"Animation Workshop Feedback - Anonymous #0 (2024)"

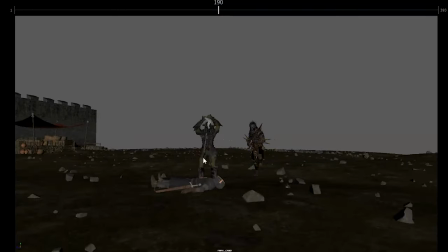there's nothing up here why because this then turns into oh and then here is the axe is he throwing the axe yeah right so then the axe is here and hits him in the head and that's a clean silhouette
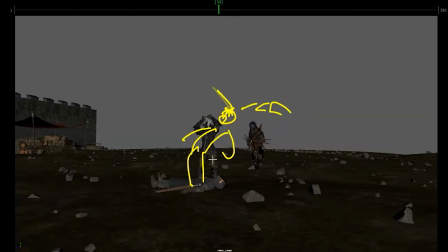to see the axe blood spatter out and he can just go and then fall on his back while maybe this guy i know this don't do that because it's way too much work but as he falls down this guy
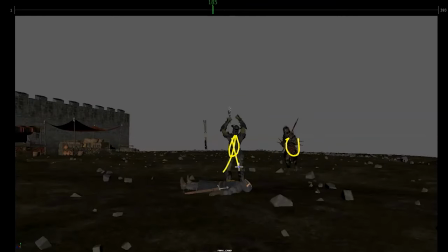jumps over him or steps on him like he doesn't care like dude you're dead i'm i'm gonna kill this guy and maybe he steps on him or
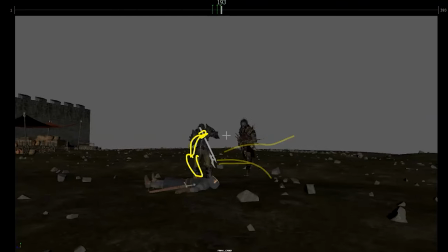as he is kind of falling backwards this guy american football style tackles him rugby style like pushes him over like get the fuck out of here i swore but anyway you know push him over because that would be a cool dynamic of these are not soldiers where take care for each other like
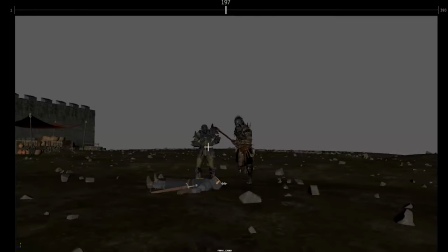oh you're dead get out of my way i want to fight now so you can push that with a little bit of personality of this guy just goes this
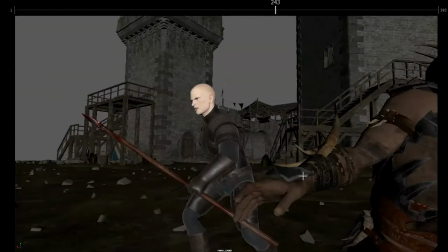was suddenly a bit slow so he goes i'm gonna kill you and then it slows all down a bit this loses a little bit
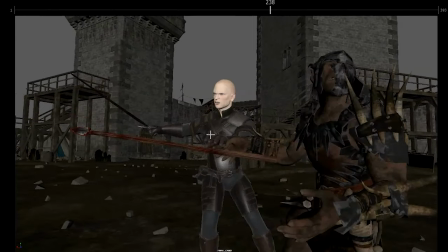of energy and he's back into being super stiff here i know sometimes it's early animation but just watch out that we have more twist if you can and the head would be over head could be down you know like really loosen up because this looks more like a collar like i think he
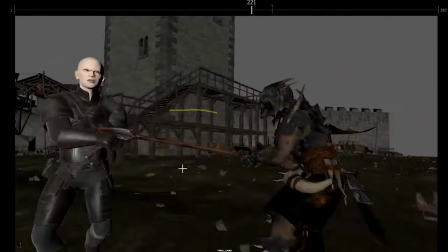has room to move around so definitely push that a bit and what is he doing he swipes
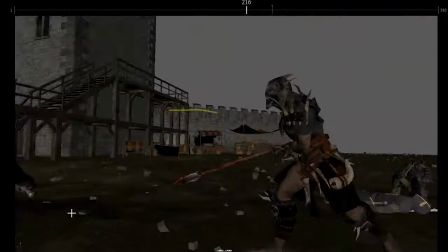this off to then grab this it's cool move though i
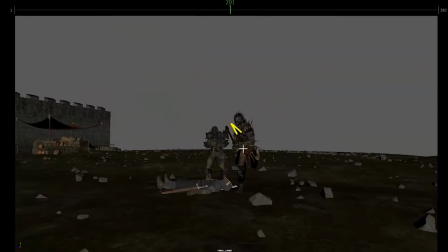think if possible you would have to find a way for this guy to not swing this around so much and if possible show like big
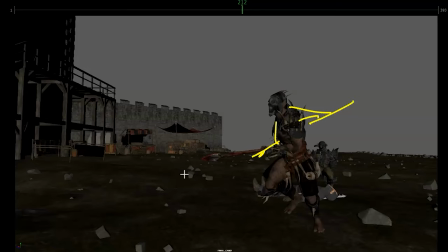arm back anticipation for a stab and
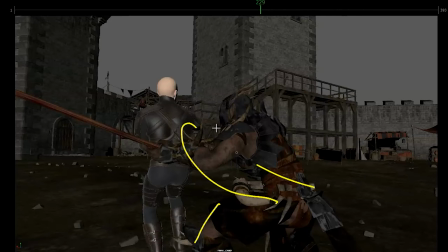then again this would be the body would be really forward like he tried he was running and he had so much for momentum that he's really leaning forward and
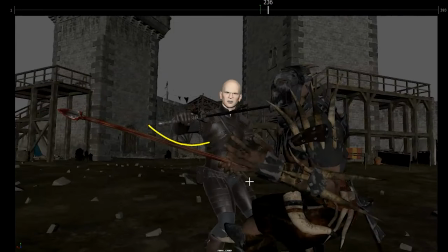maybe because of that you know the the body might be here head is here and he just
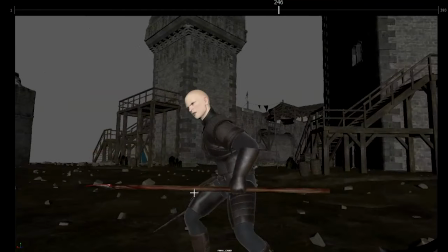has to kind of slice down this way grabs
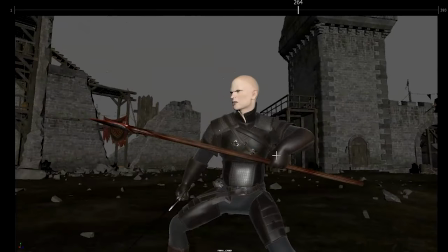the thing same with this here this feels a bit too watch out broken wrist here it feels a bit
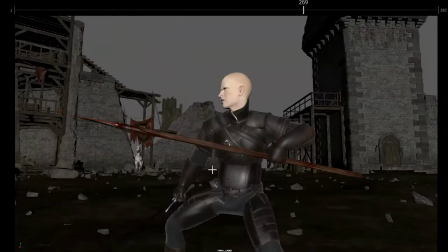too um a bit too simple in terms of that upright pose you can
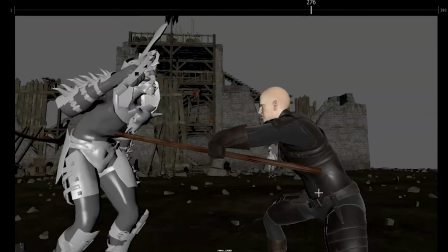definitely have a stronger twist even this here that's definitely super broken
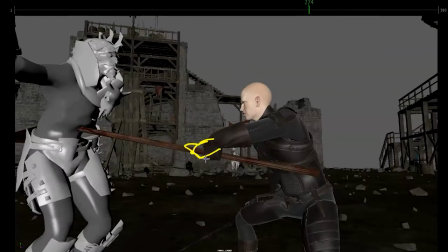so you would have to adjust obviously the wrist rotation finger posing in here but twist this guy a bit more because if
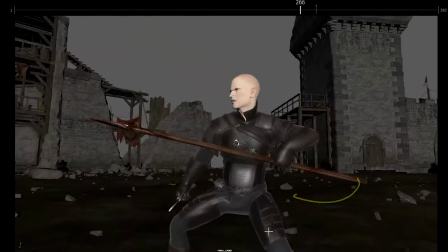i look at his root there's not much going on here i know he has a bit of twist in there but this could be he is in full force i'm gonna
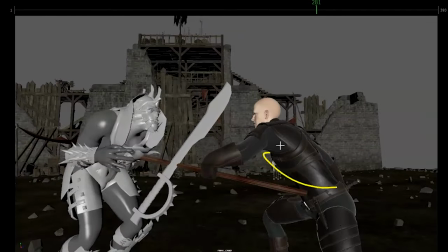go and he's you know imagine his whole back is towards us
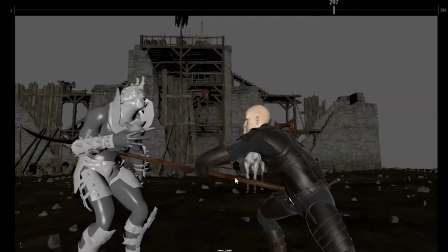extended arm and that way he can pull it out much stronger
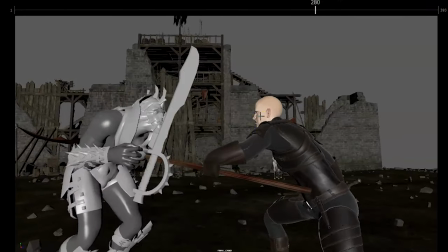and what he could do maybe he sees the horse maybe not but as he pulls this guy back
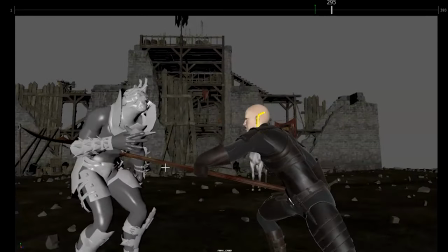instead of waiting for so long you can go right now and by pulling him back it pulls this guy forward
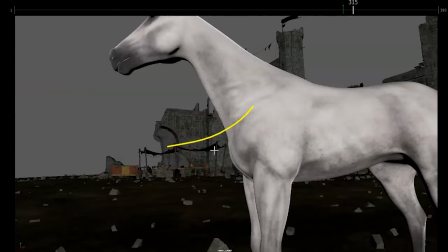into the path of the horse and then the horse hits him down here legs up
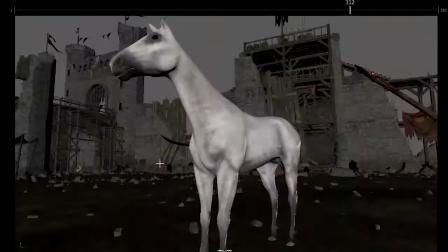into this oh but a horse takes it hard that's some interesting horse action of i regret nothing
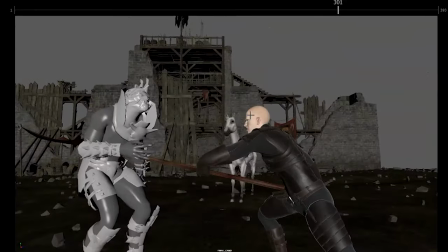do you have i don't see an email is there a rider on this shouldn't there be
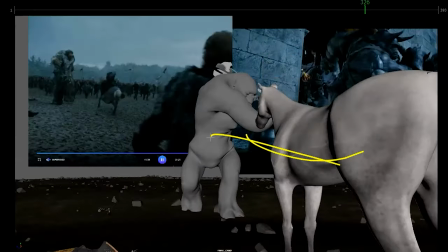a rider on this because why would the horse straight go straight for this guy
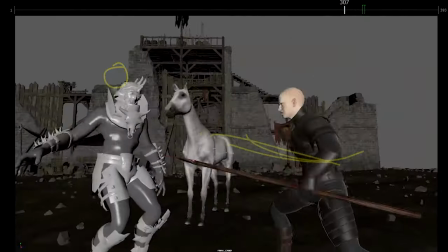i mean in your reference you have so i'm going to assume again i don't see anything in email so there could be
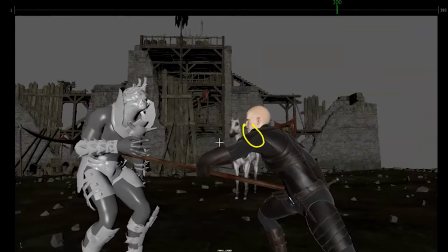a rider on this
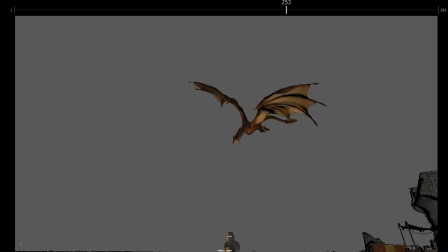gets hit this guy is back and that's fine because we are moving the camera and you can end up
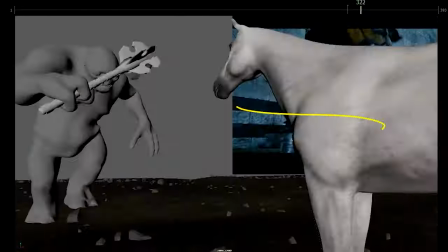on the left we are switching right left left right but that's totally fine i think at this point